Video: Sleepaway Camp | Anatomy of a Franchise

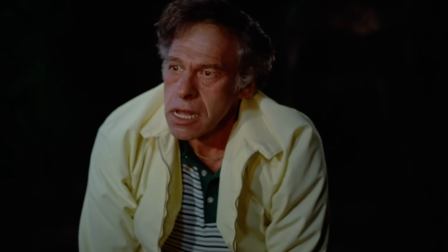[8:17]
A subconscious social horror to highlight the physical horror of the violence.
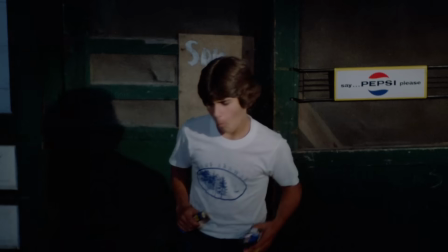[8:21]
And as I already said, really one of the only other prominent slasher films like it is Nightmare on Elm Street 2,
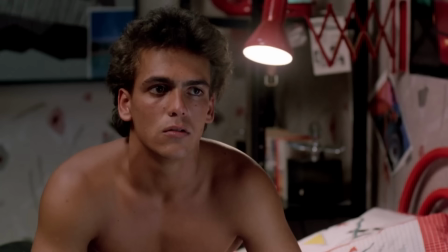[8:27]
which has a similar history and legacy of being made through homophobic intentions,
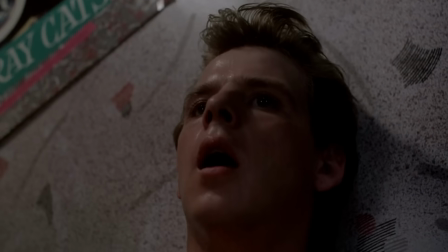[8:32]
but has been reevaluated and reclaimed in different light decades later. But really, what the film is known for is its ending.
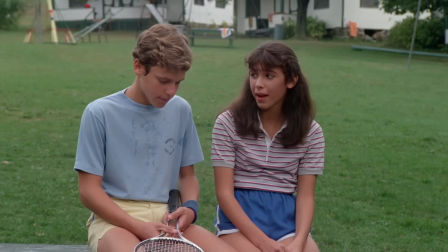[8:40]
So all summer, Angela has been having an on-again, off-again crush with this boy at the camp named Paul.
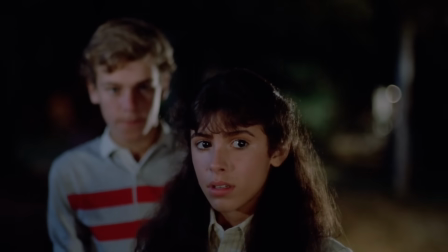[8:46]
But every time they get close to being intimate, Angela gets shy and rejects Paul's advances.
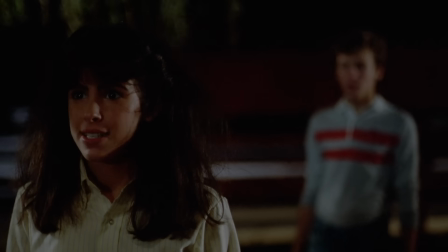[8:51]
But one night she tells him to meet her down by the lake, the same night as the height of the violence has escalated within the camp.
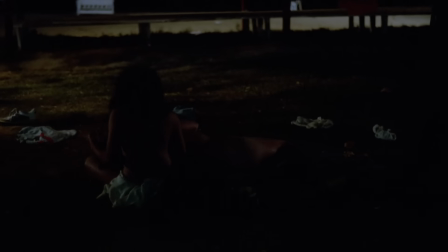[8:59]
And we see her later that night nude in the sand, Paul's head resting gently in her lap as she strokes his hair,
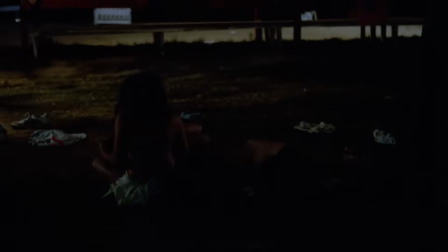[9:05]
only for the adults to stumble upon them and take the couple by surprise. Angela leaps to her feet, hisses a horrible animalistic sound,
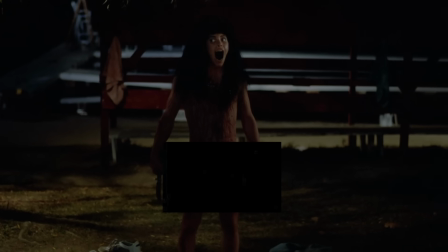[9:14]
and stands up to reveal that Paul's head is no longer attached to his body and that Angela has a penis.
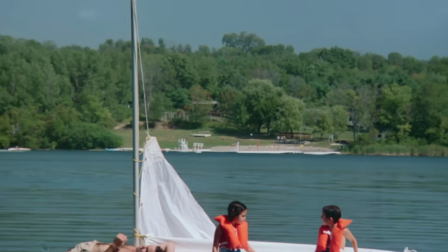[9:20]
This is made all the more complicated by information that we are given in flashback.
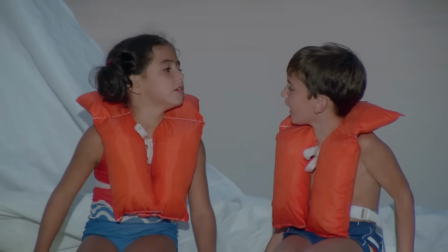[9:24]
The following is all that we know about Angela's past.
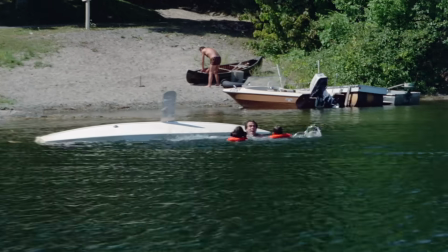[9:28]
8 years previously, John and Lenny took their children Peter and Angela on a boating trip to a lake.
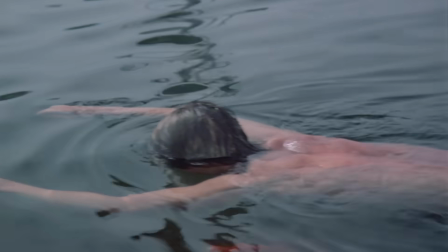[9:33]
In a horrible accident, Angela, Lenny, and John all died, and Peter was sent to live with his Aunt Martha,
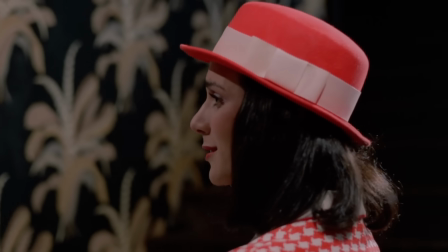[9:39]
who had always wanted to have a little girl and did not want to raise another boy.
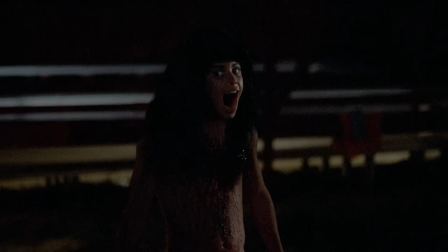[9:44]
And so she forcibly made Peter transition and take up the identity of his dead sister, Angela.
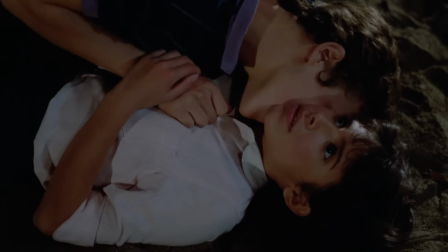[9:50]
There's another flashback where it is implied that Peter and Angela experienced trauma from seeing their fathers in bed together,
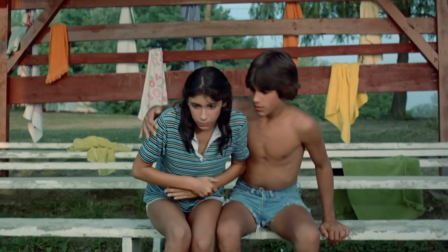[9:56]
and all of this has seemingly brought on a murder spree of anger taken out on the campers around her. So we have this character who is kind of trans,
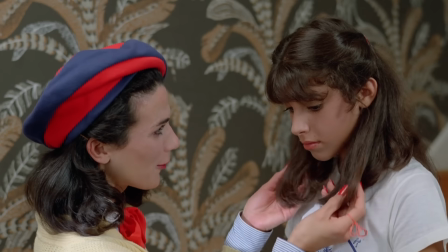[10:04]
but also kind of isn't because it was done so out of force.
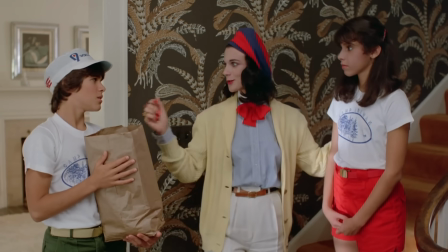[10:08]
Although Angela by this point seems to moderately accept and be comfortable within this identity that has been thrust upon her,
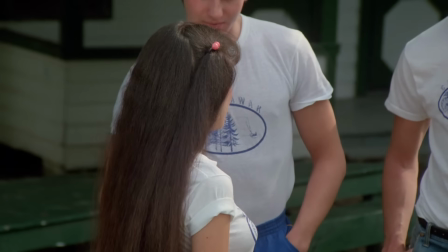[10:14]
and no longer outwardly rejects it in small social situations.
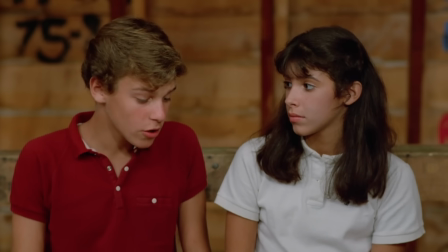[10:18]
But also still is clearly uncomfortable with her body, as she does not want Paul to see her nude and learn the truth about her.
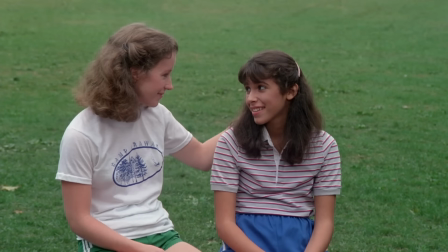[10:25]
And even ends up killing him for reasons that we do not know, but we can assume is done to keep her secret.
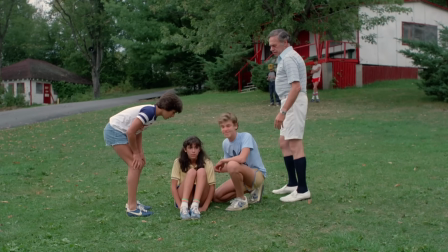[10:31]
We do not know how she actually sees herself, if she identifies as a girl or a boy or somewhere in between,
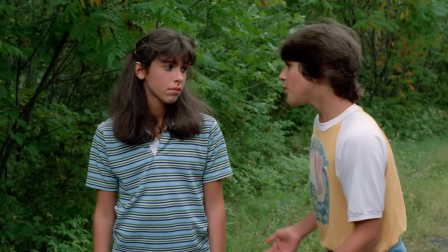[10:37]
because Angela has almost no dialogue within the film. She is an entity that we perceive but do not actually get to know.
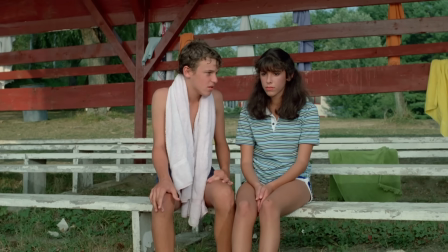[10:45]
And we see that she is killing for some reason, and we can assume it is related to that,
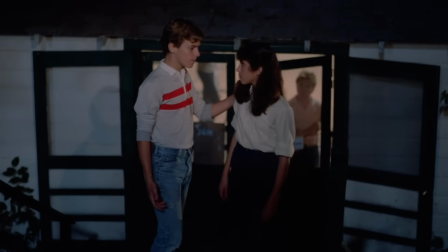[10:49]
and so her interest in Paul certainly verges on being possibly a queer one in itself,
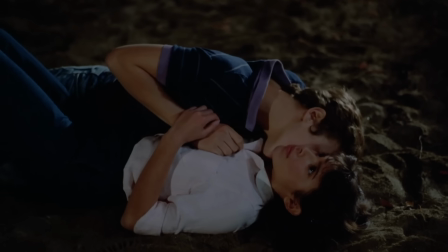[10:54]
which also isn't great because they may be implying that Angela may be the way that she is because of her relationship to her dead gay fathers.
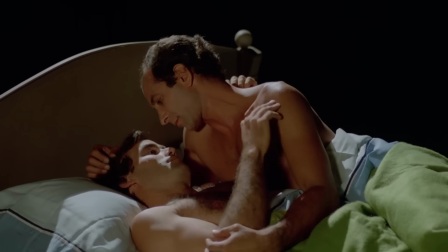[11:02]
We are given a lot of information, but none of it is really explained or contextualized in any satisfying way.
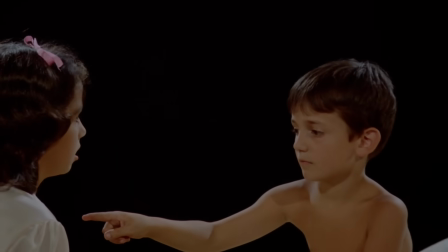[11:09]
And then the film just ends with us being hit with Angela's horrible, screaming, frozen, traumatized face.
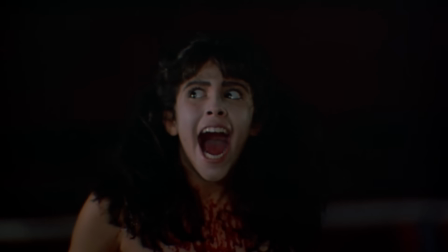[11:15]
Credits roll. It is important to note that Felicia Rose, who plays Angela, is not, to my knowledge, trans, and is also not actually in this final sequence.
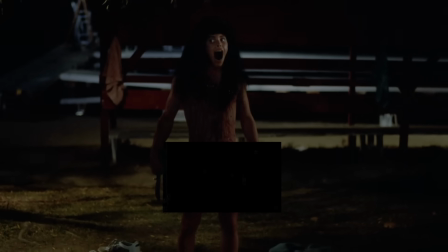[11:24]
The reason this shot is so uncanny and awful to look at is because they got a man to pose nude
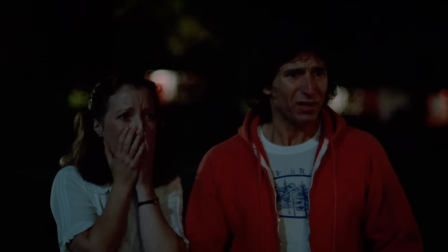[11:29]
for it wearing a mask based on her face that had these lifeless eyes painted onto it,
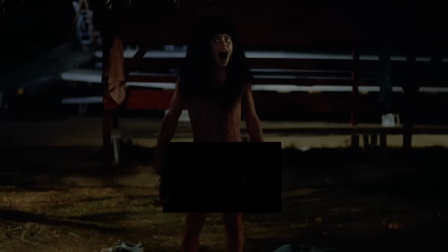[11:34]
but a gaping hole where the mouth should be, so that he could emote while wearing it.
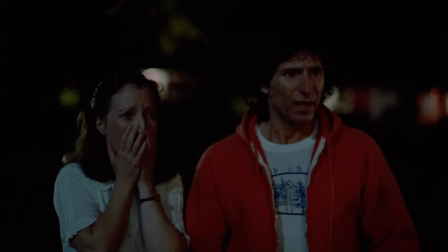[11:38]
The effect is so convincing that you'd never think when watching this that it isn't her, but internally you just know that you are looking at something that is completely wrong.
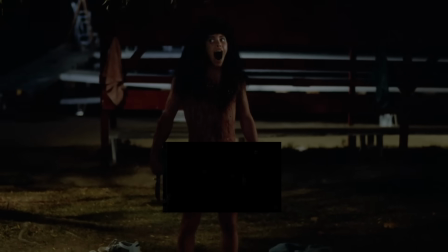[11:47]
There's just subtle facial hints that make this read as totally unhuman,
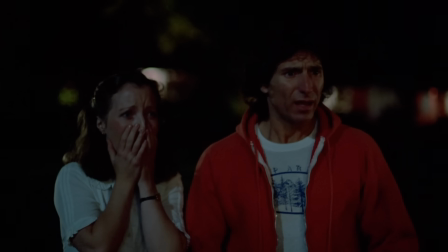[11:51]
and as a result is one of the most impactful moments in the entire history of horror cinema.
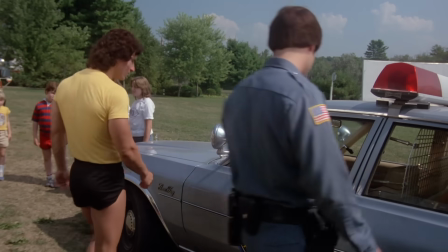[11:56]
Now, personally, I am fully in the camp of thinking that no matter how this is seen retroactively today,
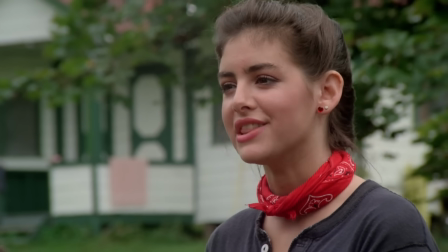[12:02]
there is no other way to spin it other than to say plainly that Sleepaway Camp absolutely,
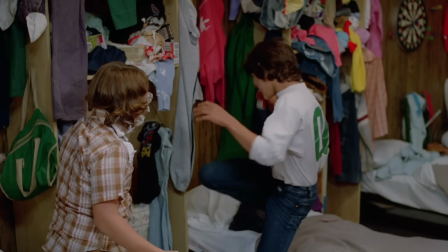[12:07]
in my mind, was made with the intention of being a homophobic, gay panic shock piece like many others of its kind,
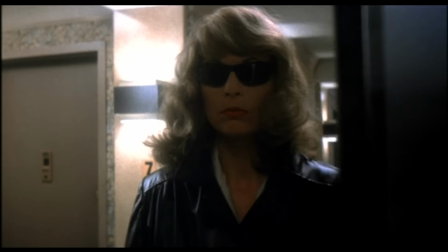[12:14]
ranging from Psycho, Dressed to Kill, and Silence of the Lambs.